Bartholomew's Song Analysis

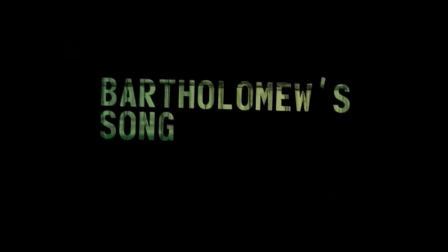2s
Hey y'all, today we'll be taking a dive into the genius of Bartholomew's son, written and directed by Lowell Frank and Destin Daniel Cretton.
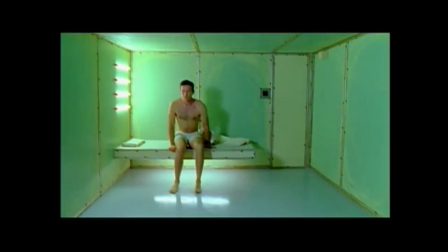9s
If you clicked on this video, you probably already know what this short film is, but I'm going to go and summarize it anyway, just so we're all on the same page. To keep this short,
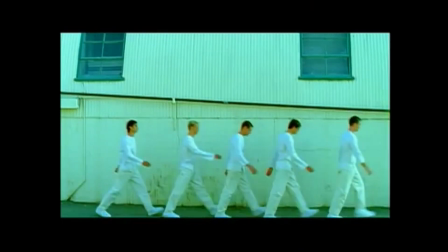16s
and stay within the assignment guidelines, I'll be speeding through it in 20 seconds. Bartholomew's Son is a story about a dystopian world.
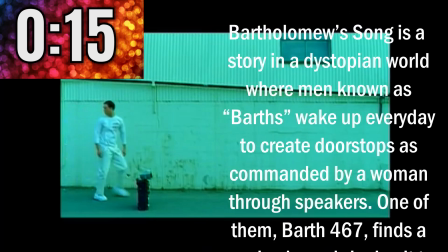23s
Men known as Barths wake up every day to create doorstops as commanded by women through speakers. One of them, Barth 167, finds a music player, bringing it to his room, learning how to sing the song it plays.
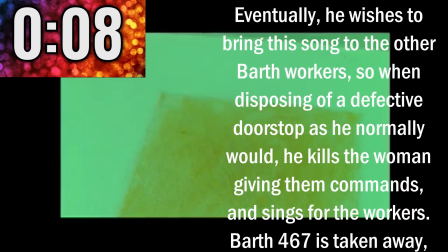30s
Eventually, he wishes to bring the song to the other Barth workers, so when disposing of defective doorstops as he normally would, he kills the woman giving the commands and sings to the workers. Barth 467 is taken away,
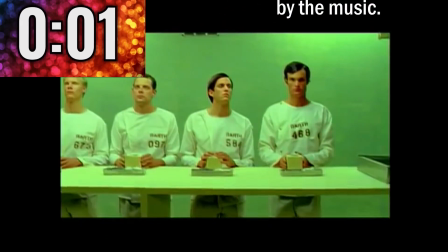37s
things return to normal for everyone except for Barth 584, who is left in wonder by the music. Did you catch all that?
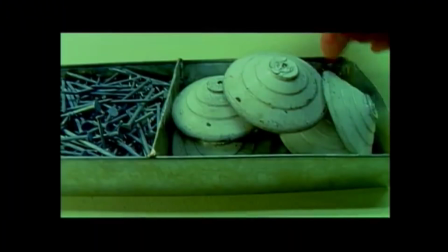44s
Hope so, or else the rest of the thing might be a bit confusing. So, in our deep dive,
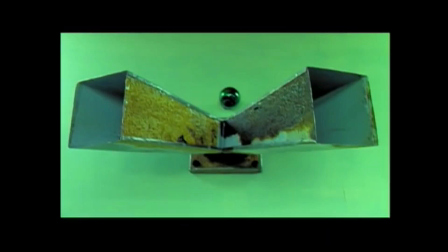48s
we'll be looking into how Bartholomew's song takes advantage of repetition, sound design, color, and a bit of juxtaposition to tell its story.
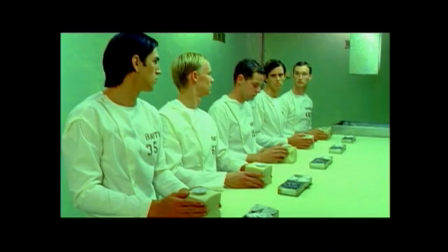55s
So, to begin, what the directors make immediately clear is how repetitive the lives of the Barths really are, which they showcase through the use of shot repetition.
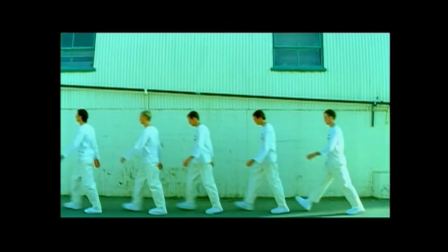62s
In the first few scenes, we see the Barths receiving instruction, then walking back to their rooms. Later on, we see them receiving instruction on another day, then walking back to their rooms once more.
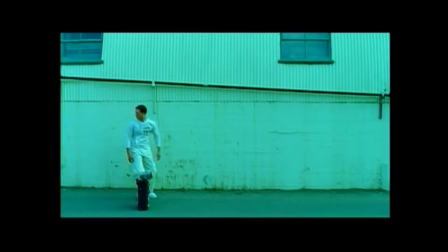71s
Hey, this is where 467 finds that music player too, marking the beginning of his quest for individuality.
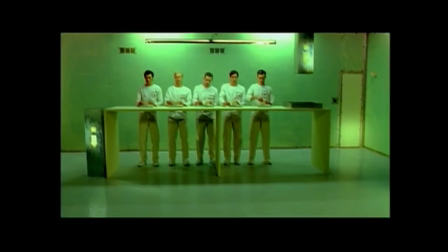76s
As we enter the next day, instruction is given as normal, but this is where 467 begins to exhibit more individuality thanks to the music.
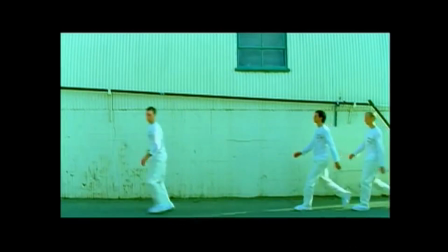82s
This is especially apparent when we see the Barths walking back to the rooms later that day. I mean, just look at them go.
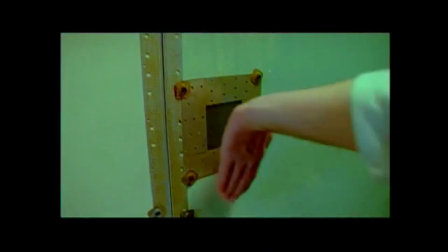88s
So, one place where this repetition of shots is especially apparent is when 467 is tasked to dispose of a defective cube.
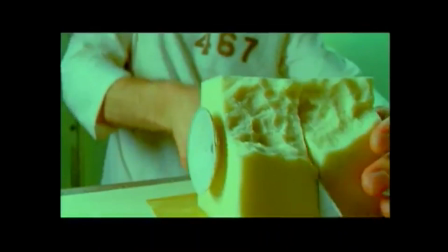94s
The first time the film shows him do this, he cuts it, sweeps it, wipes the knife,
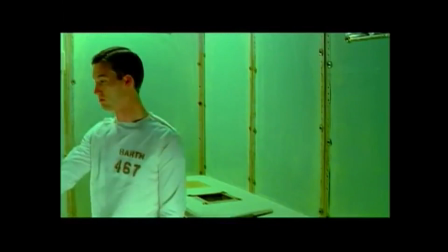99s
and sets it on the counter. It works very rhythmically, which becomes more obvious as you see it again.
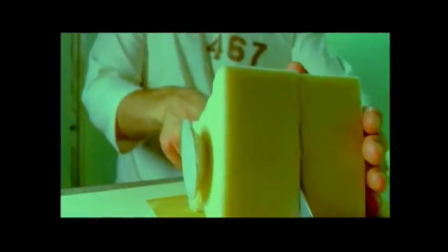104s
Later in the film, he disposes of another cube. So he cuts it, sweeps it, wipes the knife, and sets it on the counter. He does this one more time on the final day, cutting it, sweeping it, wiping it, but not putting the knife away.
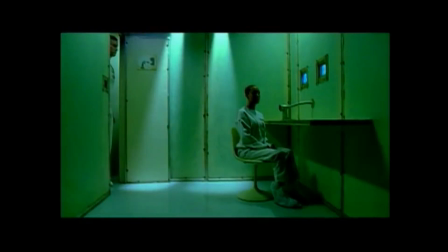115s
Instead, he takes it with him and enters the room where Marth 215, yeah, she goes by Marth, is giving out commands as usual.
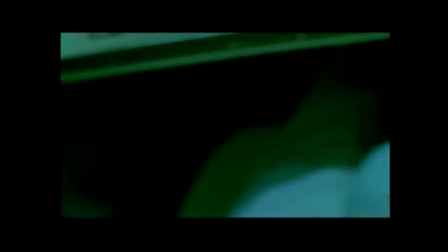121s
Here, he cuts her, sweeps her, wipes the knife, and finally sets it on the counter.
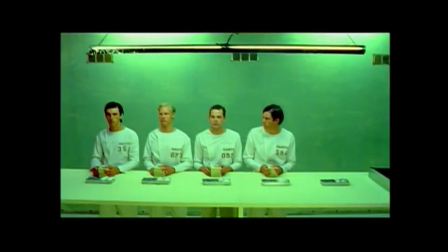127s
So guess what? The entire cube disposing sequence was foreshadowing of the murdering of Marth 215 with a juxtaposition of repetitive shots between them.
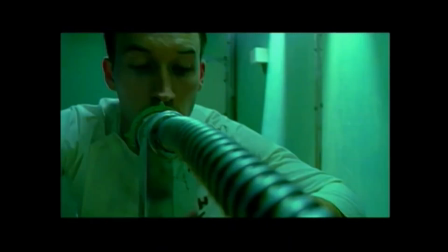134s
If you don't believe me now, let's take a listen to the sound design of those defective cube scenes.
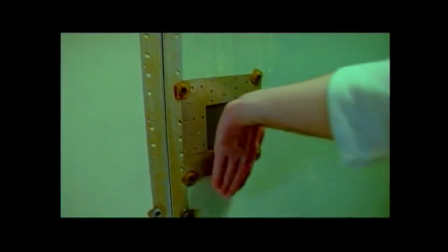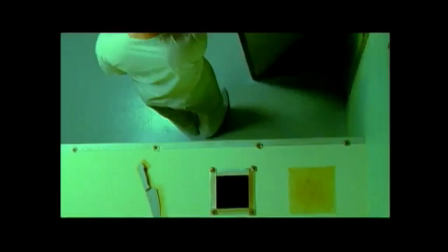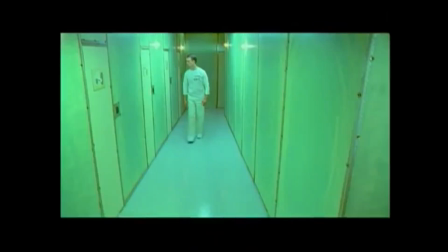151s Attach component A to component B with...
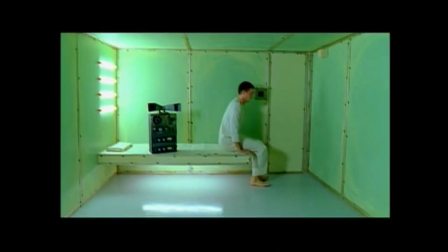155s
Every room has a distinct droning or buzzing noise to emphasize how lifeless the environments feel, but the defective cube room is a much deeper, more sinister tone.
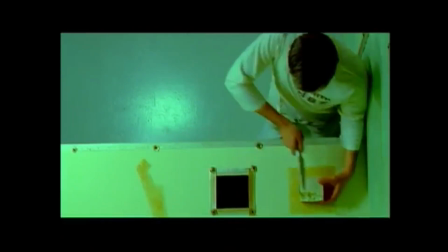163s
Let's hear it again the final time 467 disposes of a cube.
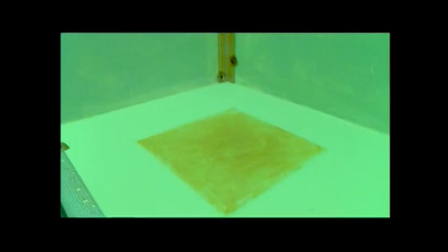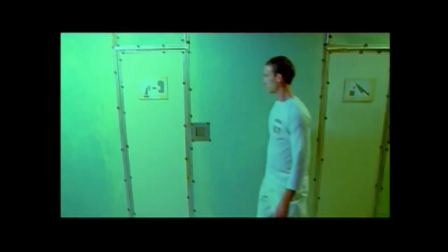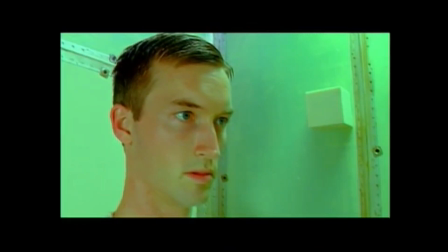180s
Yeah, I didn't edit that clip, it's gotten a lot louder this time. And if you caught it, the deep drone actually follows him out of the room, which it never did before.
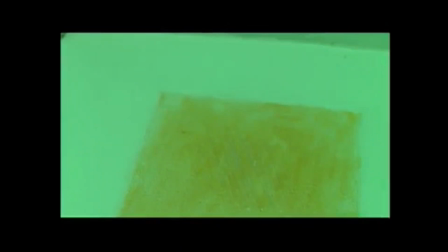187s
The darkness of what he wants to do follows him, taking him to the next room over where he decides to get a little bit stabby with Marth.
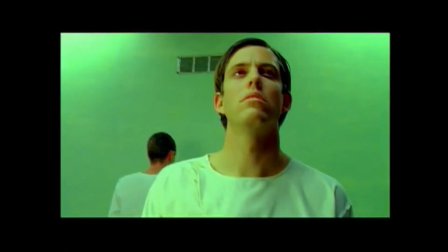193s
So all this talk may partly look into the catalyst of all this drama, music player. So, to begin, this thing's blue.
Oh, brother, this guy stinks!
Okay, if you're wondering why that matters, it's the only blue thing in the entire film.
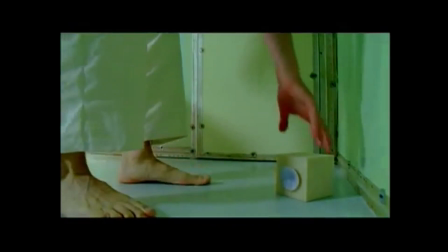208s
In case you haven't noticed, every room in this film has an incredibly drab green and yellow color scheme, making things look dull and kinda gross actually.
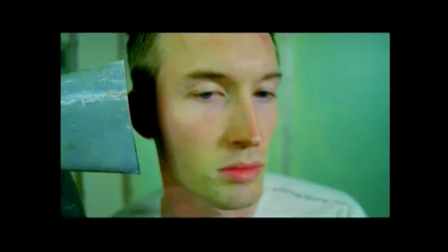214s
But the music player is something new and different to 467, which is emphasized by its blueness, a color unique to it, making it stand out in the world.
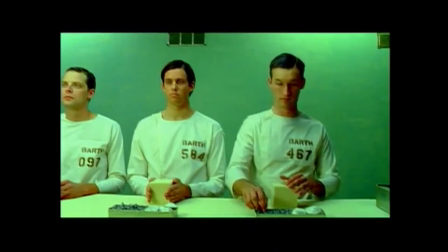222s
It brings individuality and freedom to 467, pushing him to step out of line and challenge the authorities controlling him.
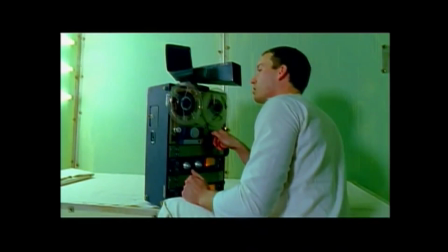228s
What helps push this action in 467 is the juxtaposition between the music player's speakers and the authoritative speakers that command the Barths.
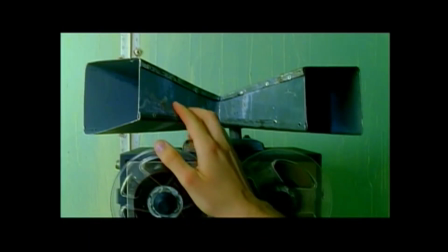235s
The directors didn't even try to make it subtle, opting for an instant harsh cut between both of these.
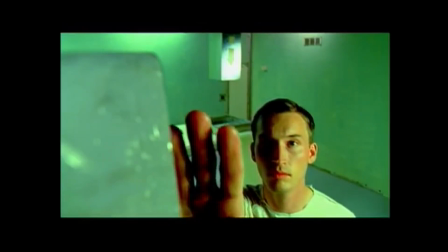240s
467 understands that the speakers are a form of communication, allowing him to connect the dots and causing him to sing through the authoritative speakers,
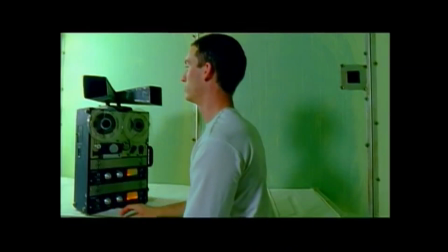246s
instead of just breaking out into song while on the assembly line.